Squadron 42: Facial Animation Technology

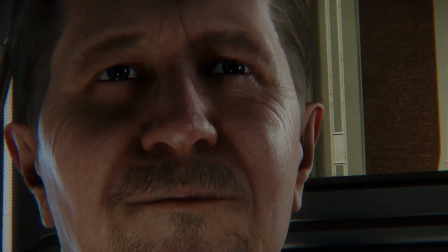4:14 The faces in Star Citizen utilize a combination of both blend shapes and bones to combine all the techniques available to us for real-time rendering.
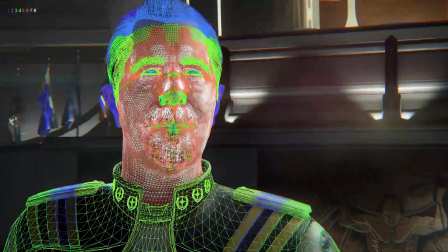4:22 If I enable a debug overlay, you'll see a color-coded wireframe that indicates how many bone influences there are per vert.
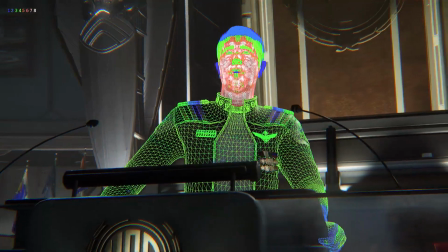4:28 This is important as it gives us smoother and more realistic deformation.
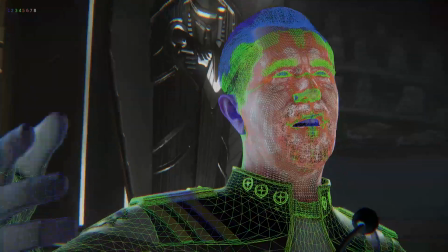4:32 Recent updates to our technology allow us to compute this on the GPU, which means better performance and even more characters using it.
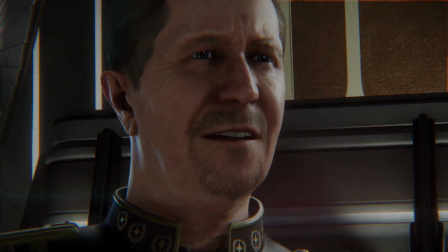4:39 At the same time, blend shapes are driven by the animation. Bishop uses over 400 of these blend shapes to accurately convey the actor's performance.
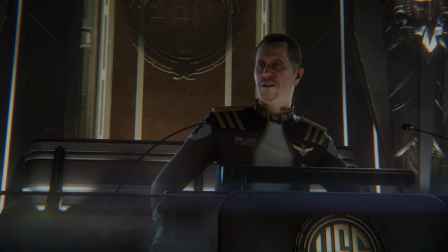4:47 We also use these shapes to apply the tangents to the mesh, meaning the shading is updated accurately as these shapes are blended in between.
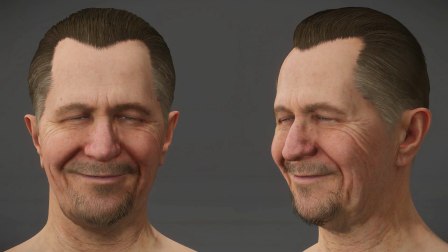4:54 One more obvious addition is comprehensive support for animated diffuse, also called blood flow maps, as well as animated wrinkles.
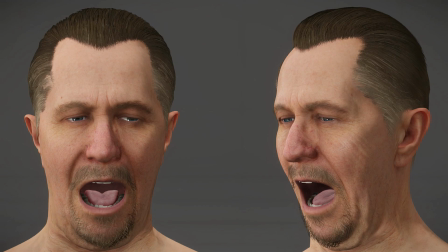5:01 When used together, this yields a whole new level of facial performance. You can see when I toggle the feature, the change is dramatic. There are even more subtle uses, such as making the lips lighter when they stretch or darker when they purse.
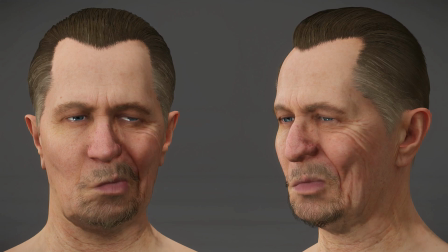5:14 Where previous games on the CryEngine used a single wrinkle map texture, we have extended this to use 1, 2, or even 3 wrinkle and blood flow maps.
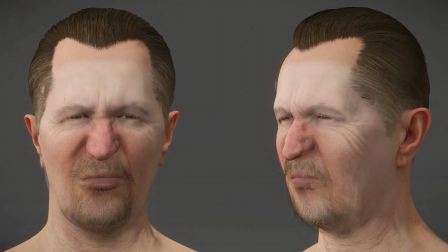5:23 This ends up giving us 44 different areas on the face to blend in diffuse and normals, making unique wrinkles and expressions as accurate as possible.
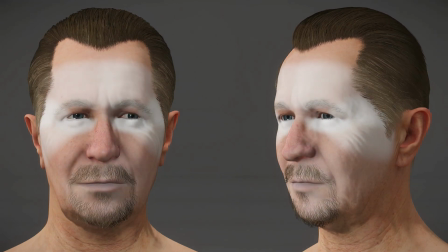5:31 You can get an idea of the complexity of this system through this debug view, where white highlights indicate the blend areas and their relative intensities.
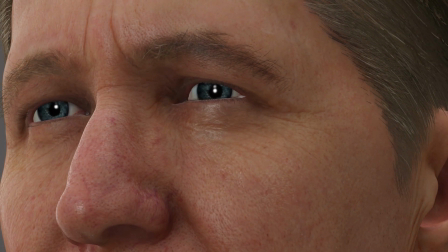5:39 We've made other subtle improvements to add a bit more life to the eyes. One such improvement is dynamic pupil adaption, which causes the pupils to actually react to the changes in lighting.
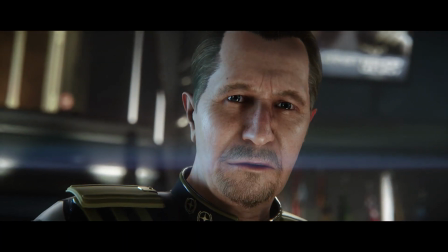5:50 The animation for an asset of such quality can be heavy. Animating 200 bones and over 400 blend shape creates an enormous amount of data.
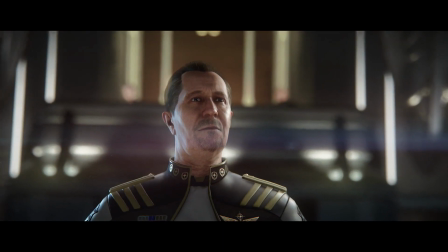5:59 We compress this on the way into the engine down from hundreds of megabytes to just a few.
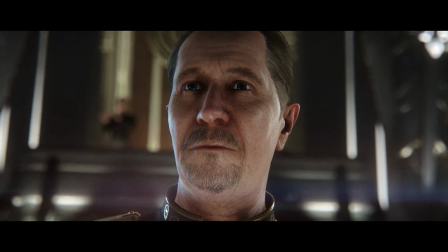6:04 We do this compression very carefully, as Cubic Motion has provided highly accurate and specific animation data of the actor's performance.
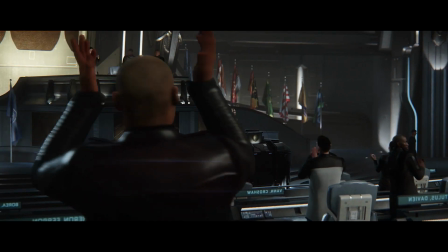6:12 This performance must be retained when coming into the engine.
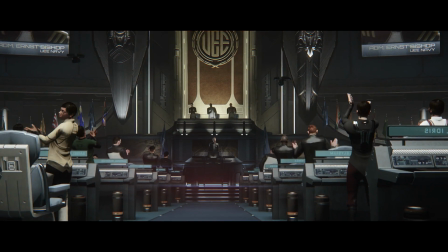6:16 The facial pipeline within Star Citizen is well on its way, and as you can see, the characters push beyond where other projects and technologies have gone before.
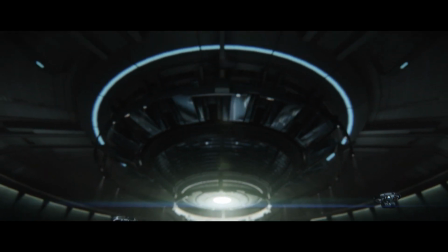6:24 We are committed to delivering the most lifelike characters possible to enhance your immersion in the Star Citizen universe.